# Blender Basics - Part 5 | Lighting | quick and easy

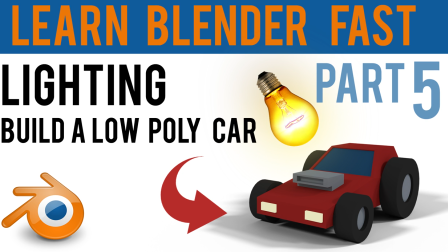(0:00)
Hello and welcome back. This is part 5 of Blender Basics, and this time we're talking about lighting.
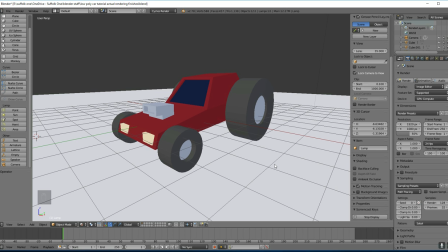(0:05)
So first of all, I'm going to set up my scene so that we can see the effects of the lights.
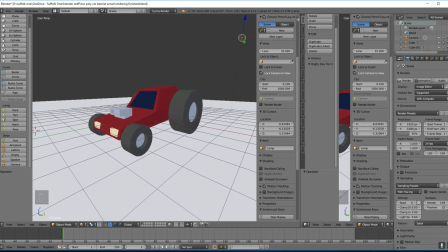(0:09)
To do this, I'm going to go up to the corner here, left click and drag, so I've got two viewports.
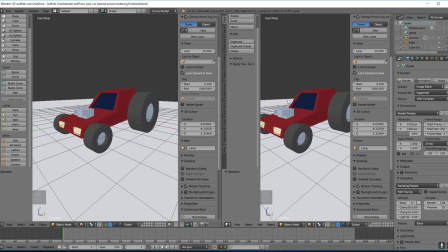(0:16)
Now we don't need the tool panel here or the panel over here. You can get rid of the tool panel with T and N for this panel.
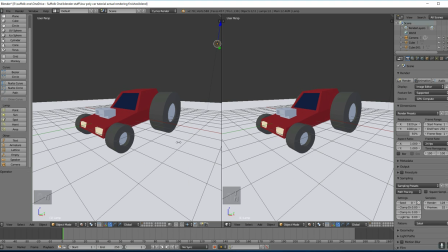(0:23)
And actually, I don't need it for this side either, so I'm going to press N on this side. Whichever one your mouse is over, that's the one it's going to affect. And what I want to see is a rendered view here.
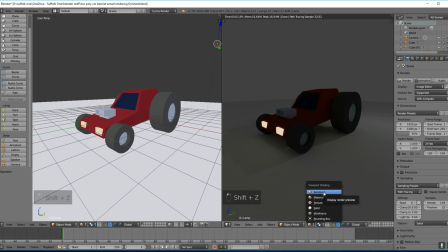(0:33)
So if I press Shift Z, which is the same as coming down to here and pressing rendered, I can see the effects of my lights in the scene. At the moment, we've set up two emission lights here, and we've got a point light over here, as you can see just here.
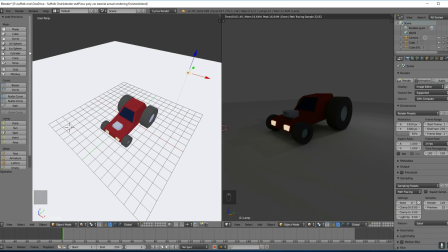(0:48)
We can add lights over here under our Create panel, and we've got lamps here. And if you click on a lamp, so I'm clicking on my point light here, right click, I can go to the lighting settings over here. Remember, all of this is in Cycles Render, and if it does say Use Nodes, you need to click on that.
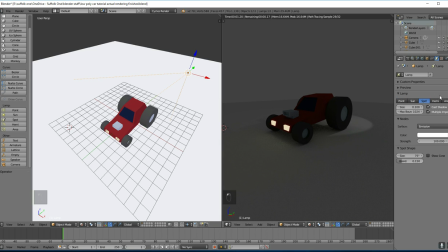(1:05)
But this is probably what most people will see. You can change your lamp with these settings here, so I can change it to Sun or Spot. I'm not going to go through Hemi or Area. I think for beginners, it's best to use these three.
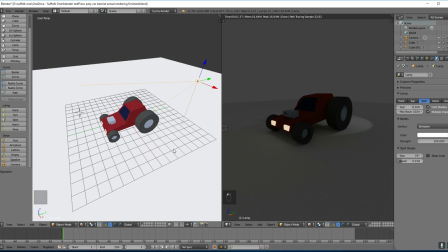(1:15)
So the spotlight, you can see, has a cone coming out from the light source, and I can show the cone just here.
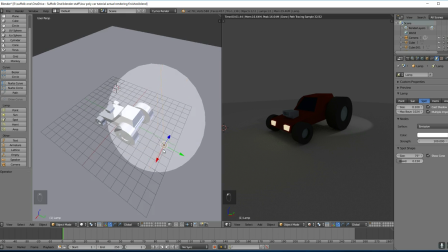(1:22)
It's a little bit easier to see in solid mode, so we'll go there. And you can see the cone, and you can see its effects over here.
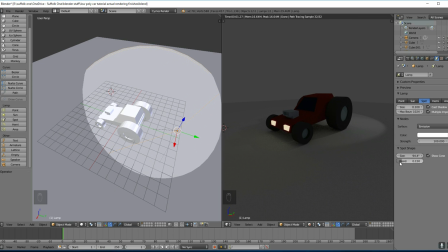(1:29)
I can change the size of my cone like this, and I can change the blend, which is the softness of the edges. And I think these would be very useful to put in front of our emissions just here to look like car headlights.
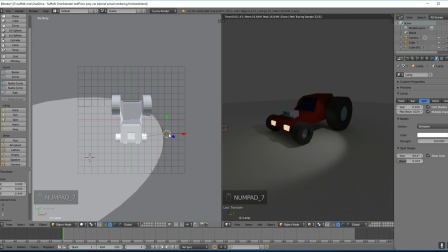(1:44)
So I'll move that across and down. If I go to top view, I'll find this a bit easier. Press G to grab and move it in front.
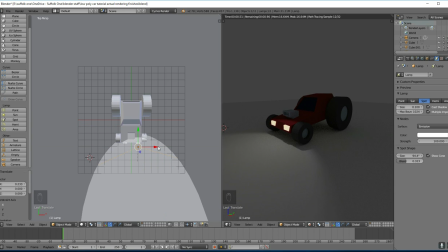(1:51)
I can rotate around the Z, so R then Z, and move it into place. Shift D to duplicate and move it across.
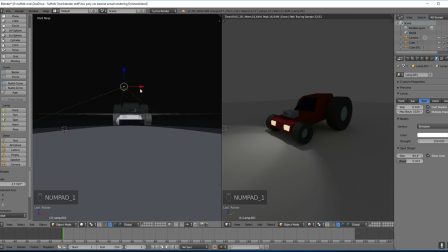(1:58)
And I'll just rotate that round the Z, R then Z, and quickly go to front view, grab both of those and pull them down.
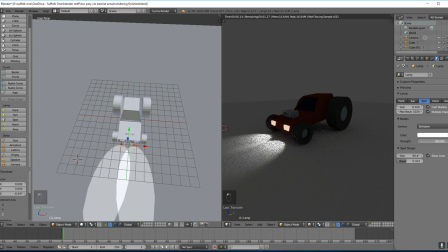(2:07)
There we go. They're a bit bright, so I'll pull those down with the strength just here.
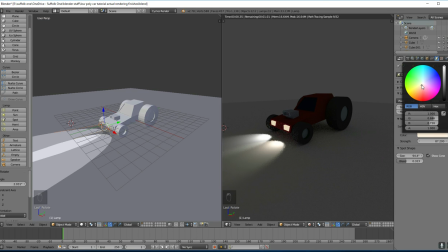(2:13)
And lastly, let's give them a slightly yellowy color like car headlights. There we go. So that one changed, and I'll just make sure that this one is changed as well. There we go, they're both yellow. Now you might ask why I didn't use the emission shader that's on these cubes as the light source.
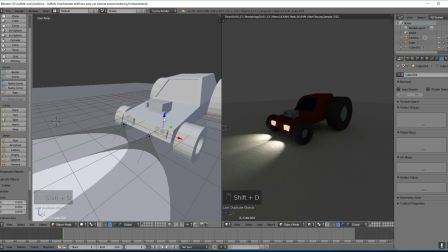(2:30)
So if I remind us what we've done there, if I click on one of these cubes and duplicate it quickly and bring it up, you can see it's emitting light. When you use objects as lights, they can cause a lot more graininess and they take longer to render. But they do a slightly better job of simulating lighting from objects.
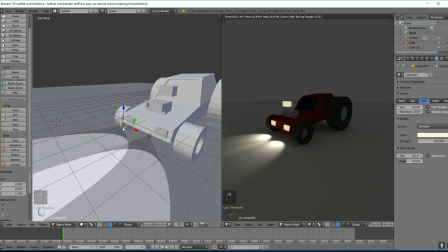(2:47)
But where possible, you're better off using the lamps because they're quicker render times and they create less noise.
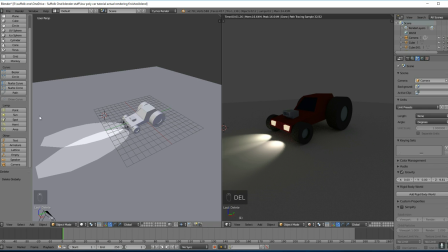(2:53)
So let's delete this cube, and now I'm going to create a new lamp, which is a sun lamp. So let's go over here and click on sun.
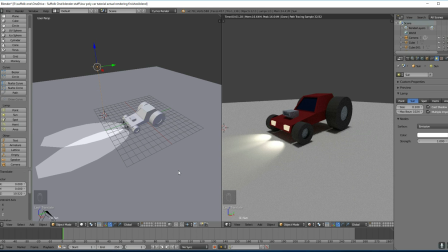(3:00)
Now the sun lamp is different to the spotlight as it floods everywhere with light and the same amount of light. So over here has the same amount of light on it as over here. So think of it as a huge big plane over our scene that's emitting an equal amount of light everywhere.
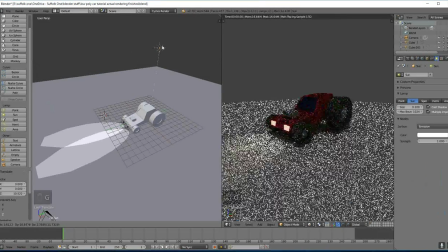(3:16)
So if I move this around, it makes no difference to our shadows because it's acting like a big plane.
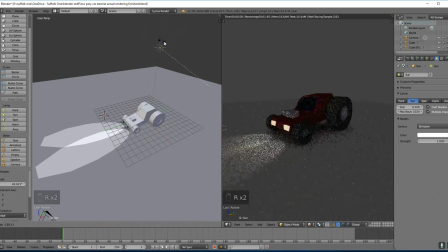(3:23)
Only when I rotate it will it make a difference, and that's the direction that this sunlight is coming from.
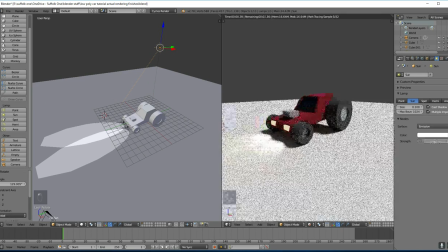(3:29)
The strength of the light is here, and you control that in the same way as the other one. I'm going to put that down to 1 again.
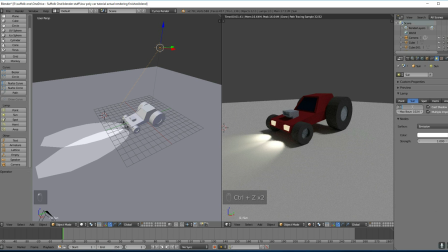(3:34)
And the size of the light affects the shadow sharpness. So if I press 0 on this, it makes our shadows very crisp.
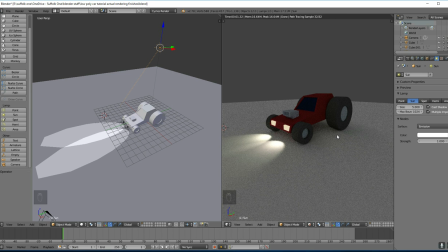(3:43)
And if I press 5, it's as if the sun's shining through lots of clouds and it's very diffuse.
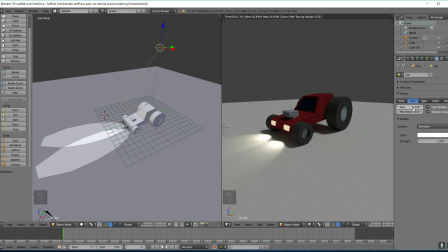(3:48)
I'm going to pretend that this is a nighttime scene and bring it down to 0.1. And I'm going to make it a bluey color, and it looks a little bit more like we're at night.
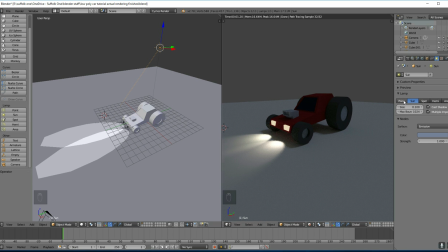(3:56)
The last light to look at is the point light. So if I go over here and add a point light in, you can see that this is different to the sun lamp, as it does make a difference to where it is in the scene.
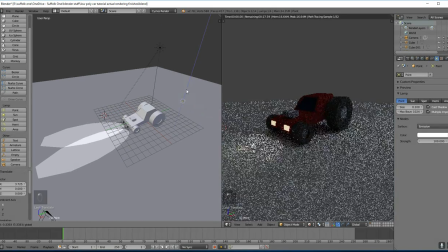(4:05)
So if I grab this and pull this over here, you can see it's affecting this area here. Or if I pull it over here, it affects this area here.
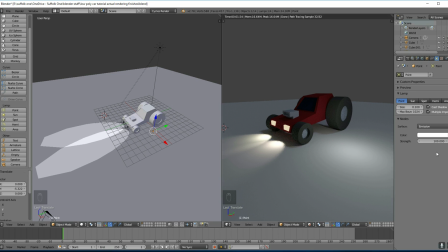(4:15)
The strength and the color are the same, as well as the size, to the sun lamp, as you can see there.
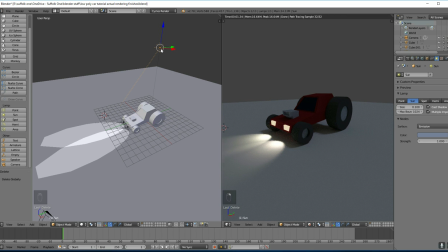(4:22)
I'm going to delete that because I don't think I need it. I'm going to click on my sun, just go to top view, and rotate it into a position I think is favorable.
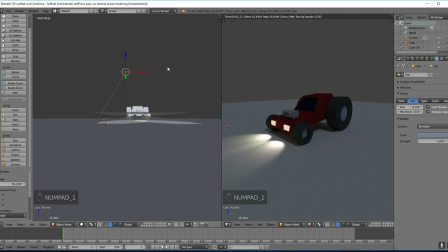(4:29)
Also go to side view to see the angle you're pointing at.
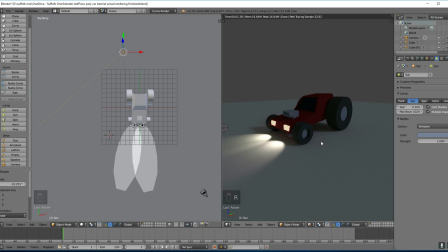(4:33)
Okay, so I want the sun coming from this direction, but if you look up anything about film lighting, you'll know that there's a system called three-point lighting, and you can use sun lamps for this. So if I just bring this over here, for three-point lighting, you generally have one strong light, a fill light, and a backlight, hence three-point lighting.
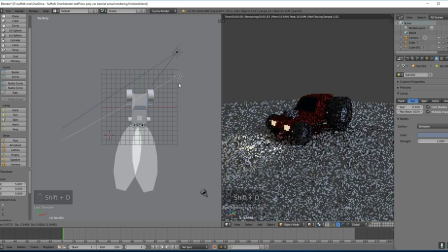(4:49)
So I'll duplicate this, bring it over to here, and rotate it round. And as this is the fill light, I'm going to make the size of the light much bigger, and therefore softer shadows. so then it just fills in the front of the car.
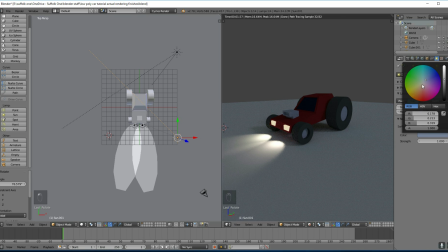(5:04)
It's also sometimes quite nice to change the colour slightly, as it gives it some atmosphere.
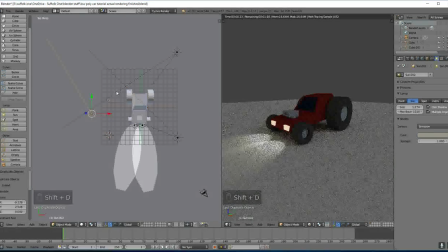(5:09)
And lastly, let's have the backlight. So I'll move that round to here and rotate it so it points at the car. See, our main shadows are still coming from our main light source over here. I'll bring this one down a little bit to 0.5, and I'll bring this one down a little bit to 0.7.
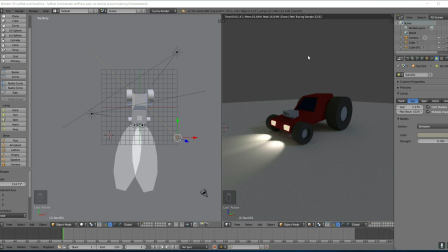(5:27)
And now we've got a nice three-point lighting setup. The last thing to know about with lighting is your world lights, and that's the background. You can see it's very grey at the moment. If I go to my world panel here, I can change the colour of this background. Remember to click Use Nodes, and I can change the colour of my background just here, and it will affect my scene in terms of light.
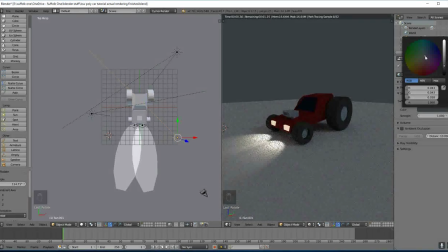(5:47)
So remember, I want this to look like nighttime, so I'll bring it down to grey and I'll put it a little bit blue, and there we've got some quite nice background colour.
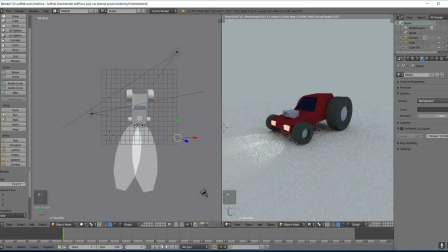(5:54)
You can also change the strength of this, and that makes it brighter and darker.
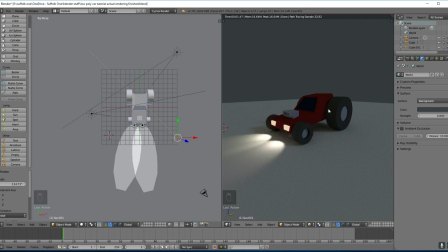(5:58)
And you can actually put textures in the background, because those textures can light your objects and appear in reflections, but that's for another time. So remember, this is only a preview at 32 samples, so we'll go and we'll render it fully. I'll put the samples up slightly and render out.
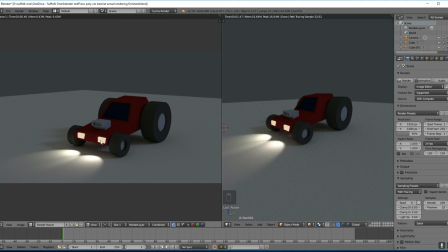(6:14)
So you can see it's still a bit grainy where I've got my emitters. So in this case, I might want to turn the samples up. You can see why it's far better to use lamps than objects with emission shaders. So now I've turned the samples up to 500, and here's our render. Remember to save your images down here under Save as Image.
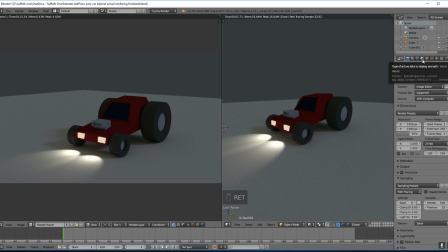(6:32)
If you don't want it to look like nighttime, you can then change the background. You can even put a sky texture in.
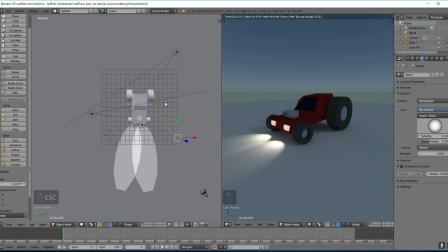(6:39)
Under Color, you can go to Sky Texture. And of course, I need to come across here, press Escape to get out of rendered mode, and change the color of my lamps. So back on the Lamp tab, and change that to a nice daytime look with these as well.
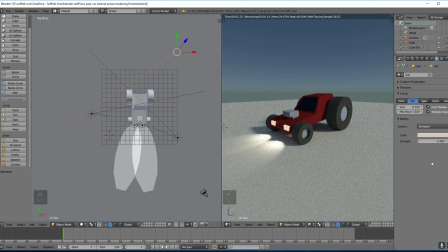(6:55)
Put the sun up in strength, and turn the lights off at the front, as it were. So I'll click these two, press Delete to get rid of them, and my emissions and my headlamps.
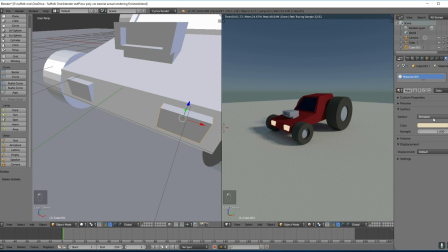(7:09)
I can change the texture of the headlamp, so it's not an emission anymore, it's just a diffuse. And maybe change the color of that too. And let's render this one out.
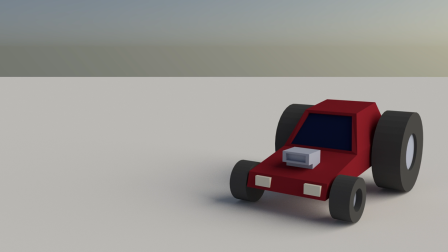(7:21)
And there we have it, a simple car in the daytime with basic three-point lighting. In the next episode, we'll look at animations and rendering out animations.